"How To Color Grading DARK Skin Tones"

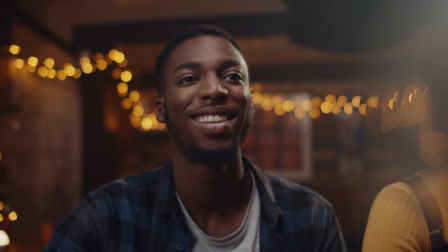Hi everybody, Team Yemmax here,
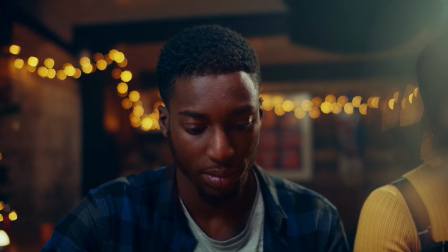and today I want to show you how to color grade dark skin tones in DaVinci Resolve and how to deal with skin tonality.
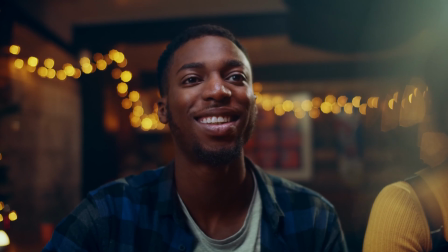So let's rock the intro!
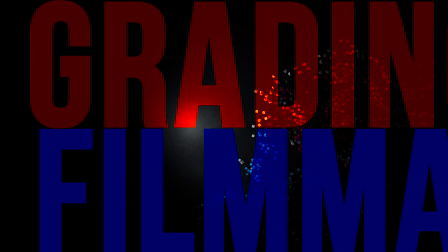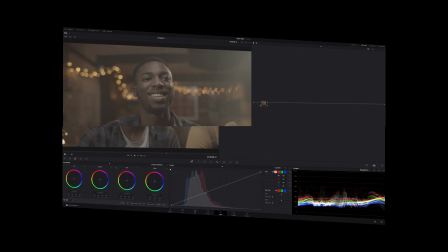Okay, this is part two of a little series about skin tones color grading. And what I'm often asked for is how to grade dark skin tones.
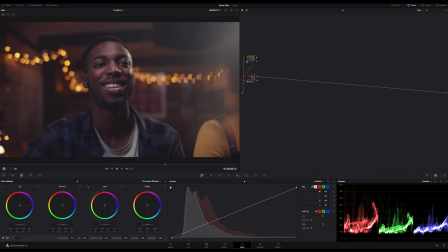But at first a hint, I will show you my wall color grading process in fast forward, but in a speed that you can follow along my steps if you want. So the first nodes are for corrections and balancing out my image. Then in the layer mixer stack, the upper node is my background node and lays behind the bottom node, which is my skin node.
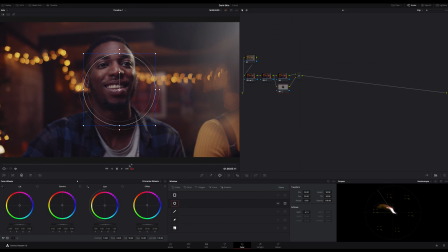And that's usually my common node tree setup. So as you can see, I usually start with a power window for selecting my skin near the nose if possible, because on the area around the nose,
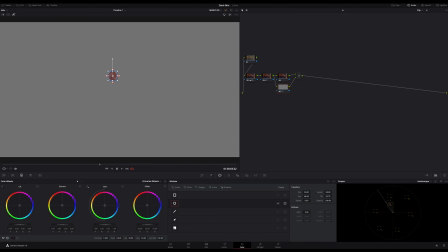you got usually a good tonality as a starting point for the first check of the low,
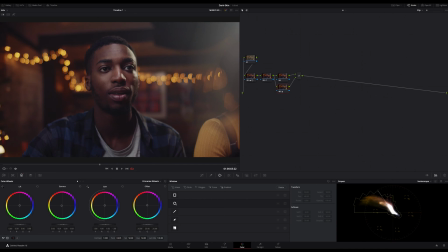mid and high on the vectorscope. And then I start adjusting my skin tones on the primaries.
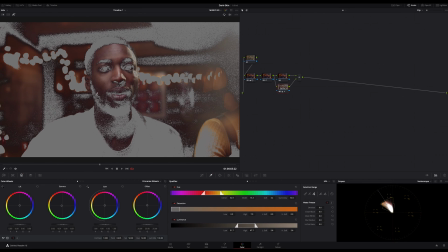Okay, and while you see me doing my skin qualifier, I will tell you the first thing about dark skin tones.
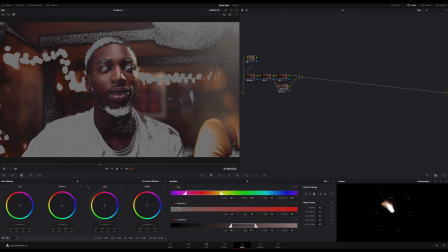You can handle dark skin tones the same way as Western skin tones. There's no significant difference. Finally, the color of every skin, whether it's Asian, Western or dark, is gray. Skin has no color, but we see the skin not gray.
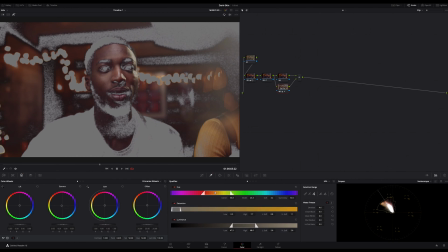But now you know why the skin should always stay, if possible, on the mid-range on the waveform, because there's a middle gray. So white skin is light gray, dark skin is dark gray, that's it.
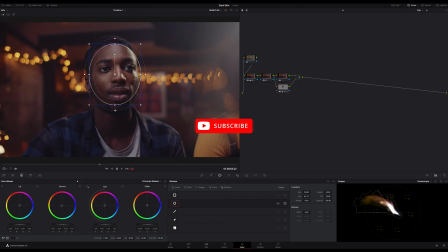So colors of the skin comes from light, the blood and the veins under the skin,
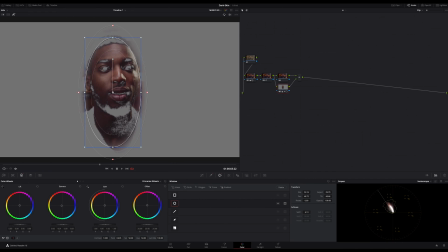if the person is sweating or freezing, and finally from the light and surroundings.
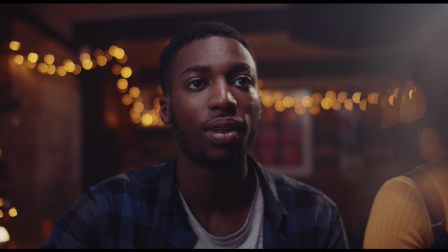That's a very simple and quick explanation, but it's really important to understand it for your color grading skills.
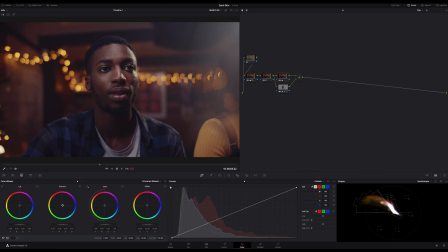The next thing about skin tones is that each skin type has different tone and different saturation variability. White skin has a medium color variability and dark skin has slightly less tonality and saturation variability. This is the reason why dark skin mostly appears more even to us.
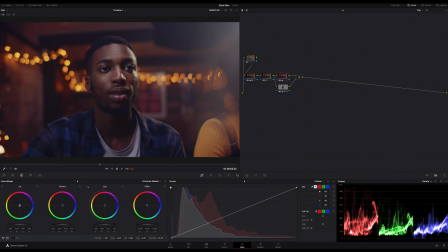And that's exactly why I always try to achieve good tone variability in the skin during my color grading. I mentioned something about this topic in the first video, which I linked in the upper corner. You should always bring in some red and bluish tonality in the darker parts of the skin,
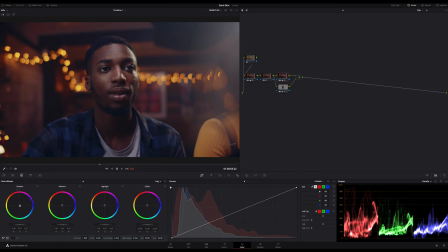more orange in the mid parts, and some cyan bluish, maybe magenta, in the high parts of the skin. This gives you mostly a good tonality of the skin, and the skin will not look so unnatural.
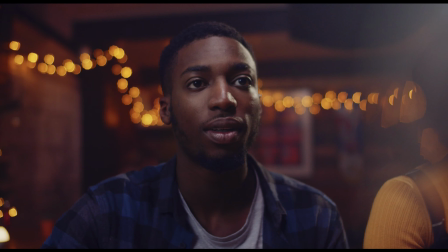It will look much more interesting. Try to play with this rule of thumb. And what you always should try if you are grading your skin tones,
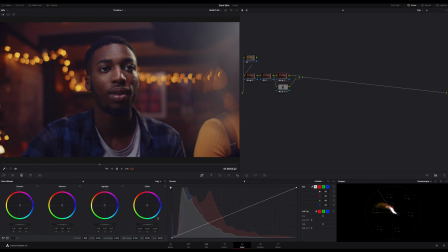in between, increase your saturation and look how much tonality, how different shades you achieved in your grading session. And I think now it's time to look at the image to check out.
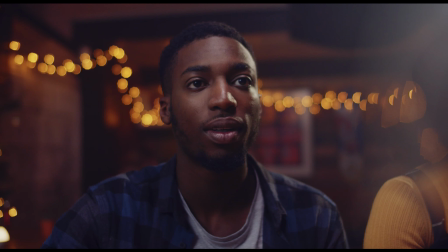Yeah, this looks way better. Yeah, can you see it? First we had a lot of greenish, now we have a bit more even and we get rid of this greenish tint.
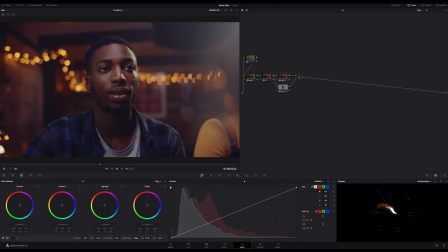And what I always do too is to bring in some contrast in my qualifier, just a bit, not too much. And please always check your image and your scopes. What I do here is to use the lock wheels to accentuate the skin a bit more.
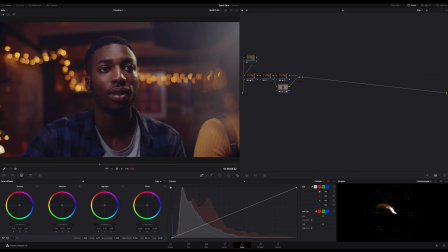That makes sense in the scene because we have a lot of flares and different practical lights in the scenery. And then I check my background again and try to bring in a bit more bluish and greenish parts in the overall image, but not into my skin.
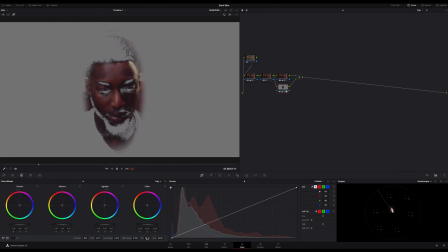As a next step,
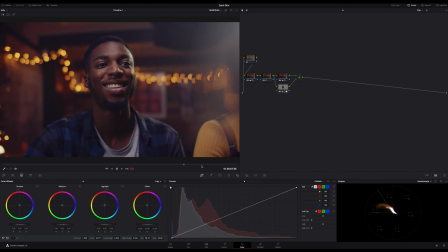I try to balance out the saturation a bit more to achieve a better color contrast between the background and the skin. But as always, make small adjustments. Then you will get a much better look, and balancing out is much easier too.
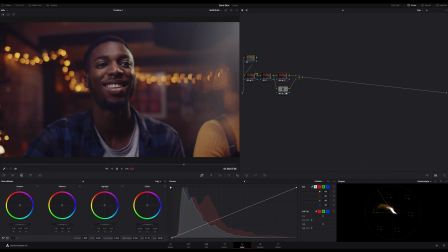Always keep this in mind, guys and girls. And yeah, now it looks good.
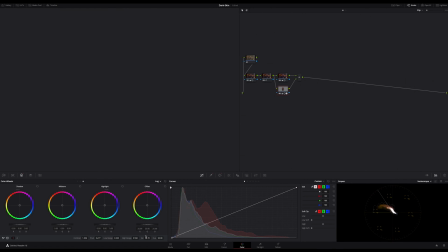And a look at the image. Yes, looks better now.
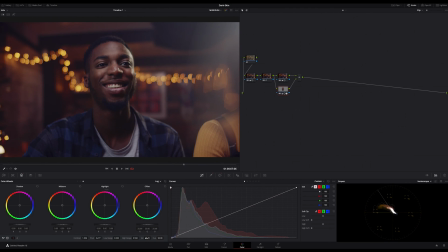And if you recognize that your idea doesn't work, just go a step back. In my case, I go back to the background and readjust it a bit again.
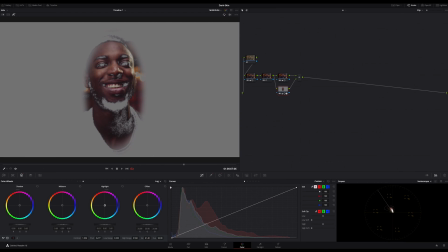A subtle change can change your whole image. And again,
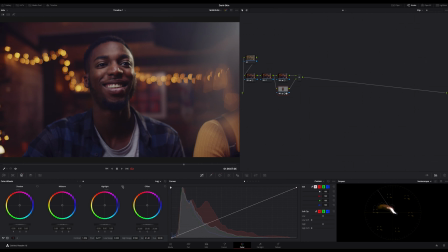some small adjustments on the background, and then I want to bring in a bit more cyan and blue into the shadows and the mids with a lock. But I guess I better use the primaries for doing that.
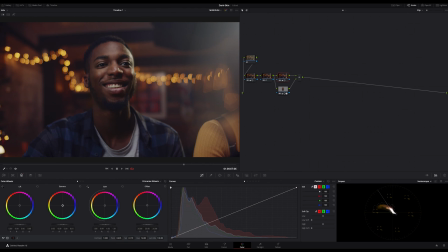And now on the gain 2. But I think it's a way too much magenta, and just a bit back and look at the parade,
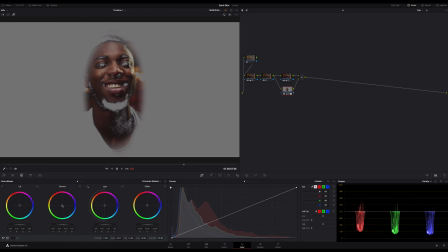especially if I highlight my skin qualifier and look at the image. Can you see it on my skin qualifier parade where the colors stays and the image?
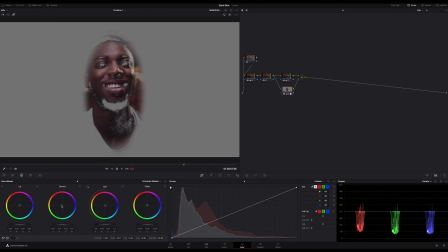Yeah. So step by step, now I got a lot more tonality on the skin, and especially if working with dark skin tones,
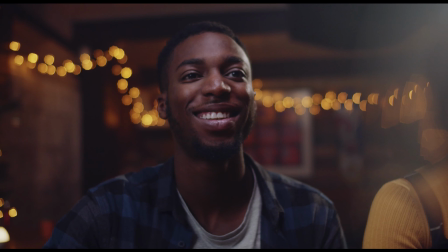I highly recommend to bring in a bit more tonality,
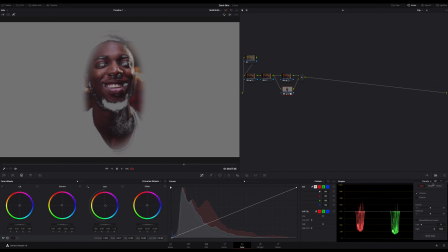as it looks like at first after exposure correction and balancing out the image. And what you should always try to do is to achieve a nice smooth roll off of the highlights and on the dark skin,
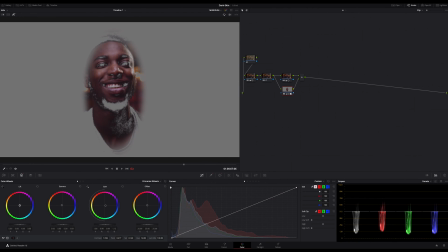especially on pro cameras, you mostly have a very nice highlight roll off. But on dark skin, it's more important to check for it than on a white skin.
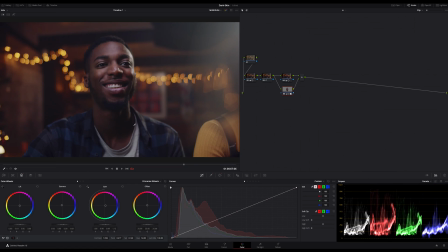And what helps me a lot too in difficult lighting situations
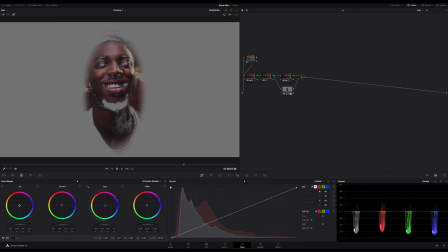on a skin is to switch to YRGB parade on my vectorscope. That gives me the luma signal in addition to the RGB values, and sometimes I need this control to check the luma level against the RGB levels.
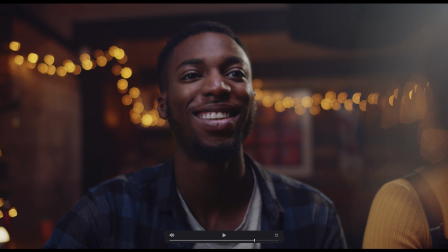Here I can see that I have a lot of magenta in the lower third of the skin and almost no green,
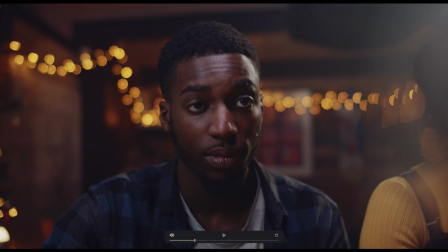but in the mid-range there's a bit more green and yellow a bit too. And what I try to achieve is a better color contrast between skin and background.
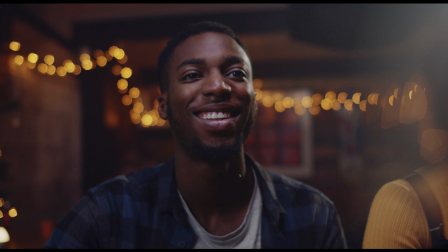And since luminescence is affecting the colors too, I think it's a good idea to adjust the gamma on the background a bit more,
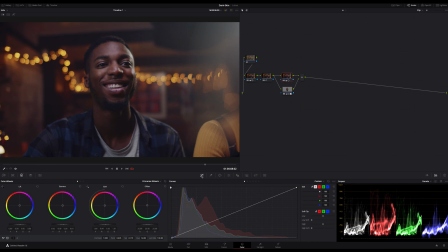and increasing the contrast on the skin too, bring it a bit more on front. But what's a really bad idea on such a relative dark scene is to darken the background and lighten up the subject.
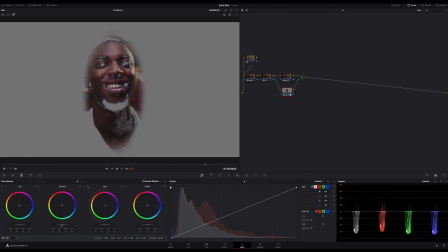Instead, I will bring up more the dusty atmosphere in this room just by make it a bit more flat.
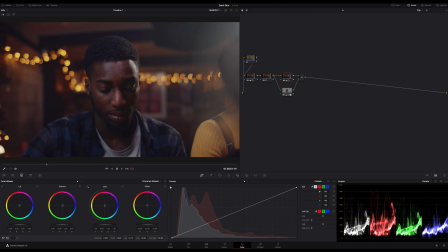But first, a last check on the skin. What I have so far is a good looking contrast between background and subject just by bringing in a bit more contrast to the skin and a more flat looking background. But the background should not look too flat.
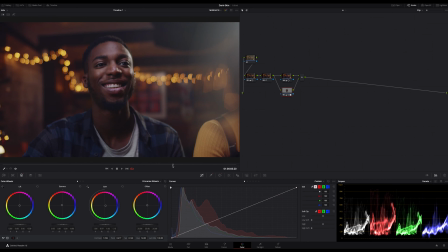Just turning the skin node on and off, and now we can work further on the whole image.
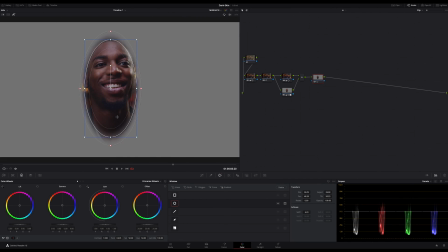The skin looks good so far to me.